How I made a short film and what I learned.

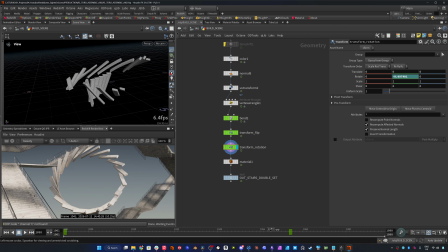3448s
That was a bit less rigid, or felt less rigid. This way I just had a little bit more control over everything.
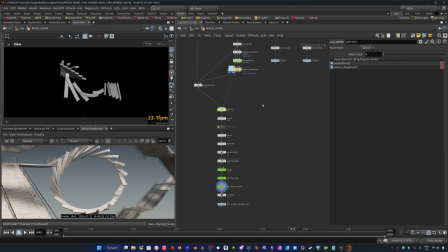3455s
So the final thing was something like this. I can just show it in the fast mode.
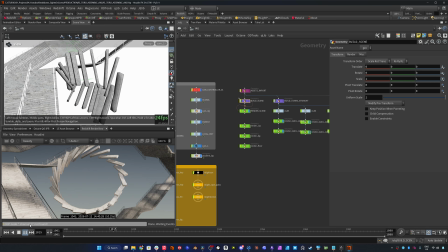3464s
So in motion, it would look something like this.
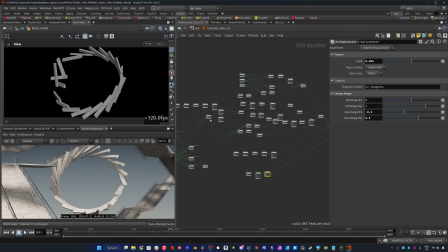3471s
And in terms of shading, I don't know if I should go through this, but it's just a bunch of materials blending here and there, adding variation where necessary, switching up the color a little bit step by step, things like that, just to make it a little bit less uniform and unified.
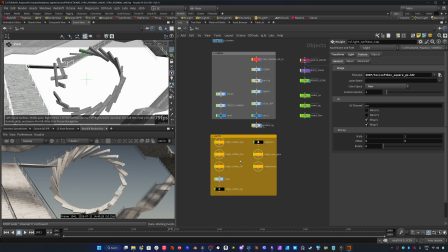3488s
And then lighting, I have a key light, I have a top light, fill light, so they're placed.
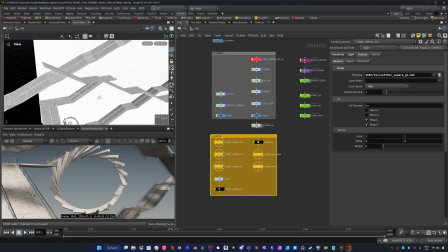3493s
I can show you how I placed them. Yeah, I have a global light as well, just to break up the lighting pattern a bit.
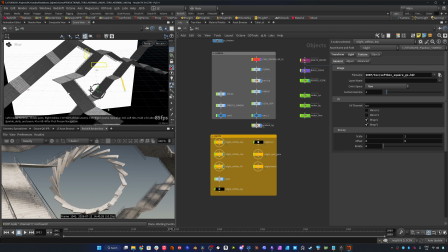3500s
And then I have the main lights that are sort of focusing on the hero object, and the dome light that just fills in the darker spaces.
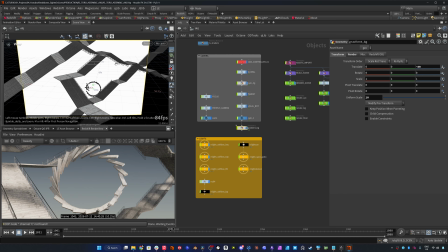3509s
You can see here that I have this gradient background, and this was something that I just toggled on as I was rendering, just to make sure that, like, is this gonna look right?
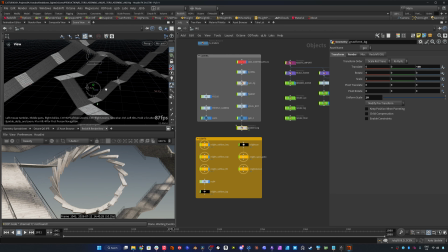3517s
But in the end, I actually rendered it on alpha, and then I re-added the background in post instead. So I
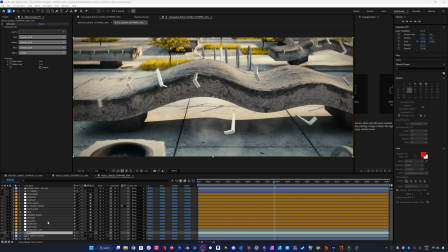3522s
thought I'd give a brief overview of how I approach the post-processing or like the comp side of things. And to be honest, there wasn't too much comp. I was just working over the beauty, and then I had a cryptomat that I could use as a way to bring out certain elements.
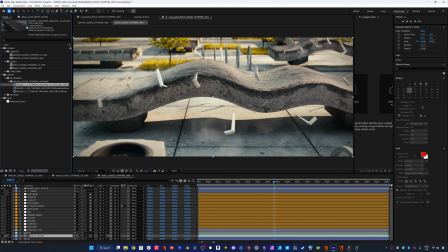3537s
So I did all of this in After Effects, and After Effects by default I think manages a lot of the colors for you.
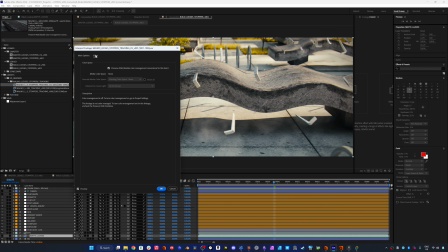3543s
So what I usually do is I go to all my sequences and then I just check this preserve RGB
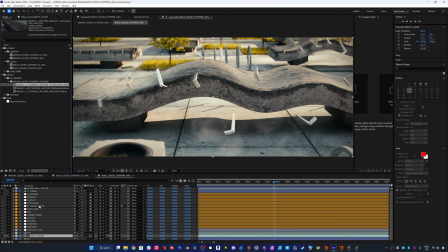3549s
checkbox just to make sure that After Effects isn't adding any color adjustments or color transformation on top.
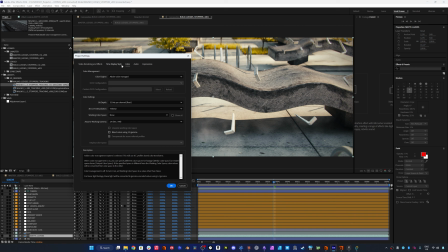3555s
And then I also tend to go up to project settings, and then I just switch this to Adobe Color Managed, but I set the working color space to none so that it doesn't do anything to my image. You've probably seen other people use OCIO color manage workflow, which is actually what I'm doing, but not on the project level.
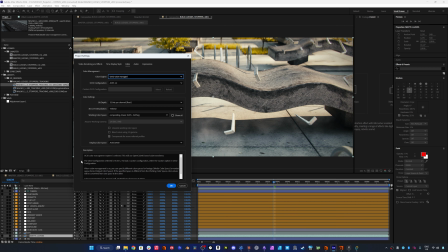3573s
I do it comp per comp because sometimes I might have logos or things that aren't in the ACES color space that I need to add into my final image. So it's just easier to work with adjustment layers and convert it using that method instead of doing it project-wide.
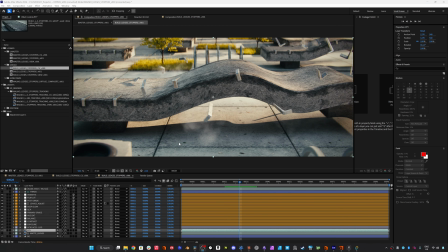3591s
So because I needed a way to glue all of these shots together, I made the decision to work under a film print emulation LUT. So you can see that here. And a LUT stands for lookup table. And if you don't know what that is, you can think of it as a recipe for changing colors.
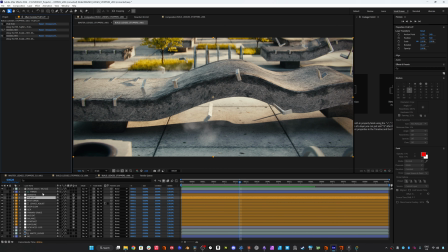3605s
So you feed the colors in and it tells every pixel what color to become. And it doesn't add anything, it just remaps the colors already there. And a film emulation LUT is a recipe built to make digital footage look like it was shot on actual film.
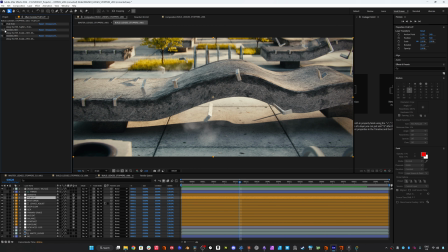3620s
And this is measured from actual film stocks. So you can see here that I have some different ones.
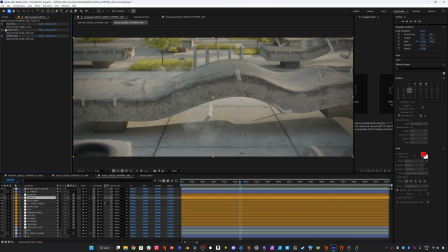3626s
And these are all from Juan Melara. So I'll leave a link to that in the description of this video.
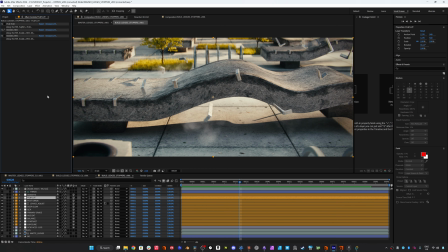3631s
They're free to download. And what's worth knowing is that LUT started as a technical tool actually, and not a creative one. Although these days they're arguably used way more for creative purposes. But back in the days when post-production went digital, artists needed a way to preview what a film would actually look like once it got printed.
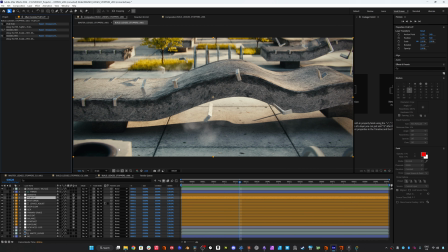3649s
So the film would be scanned into a computer, and then a digital colorist would color it there, and then they would print it back onto film. And the LUT was a preview, just as a way to show them on the screen what it would look like once it hit real film again.
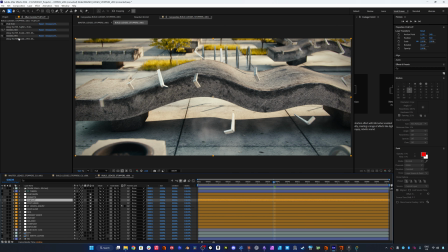3665s
So that's a little bit of a history lesson. But the thing worth noting here is that these LUTs expect the footage to be in log space. So that's the reason why I converted from ACCG into RE log C. And I could have picked,
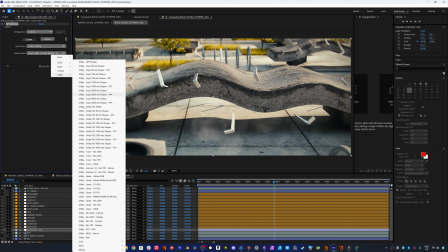3681s
I think there's like a dedicated log space here as well, but I just found that
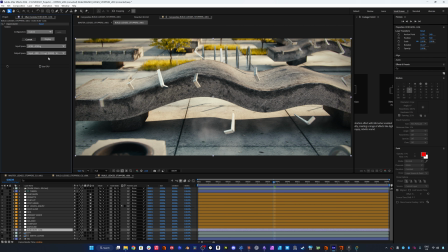3686s
this LUT responded a little bit better to log C. So I guess we can just go through the entire stack.
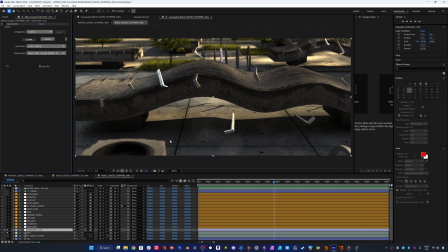3692s
So this is the render raw from Houdini, but without any display transform.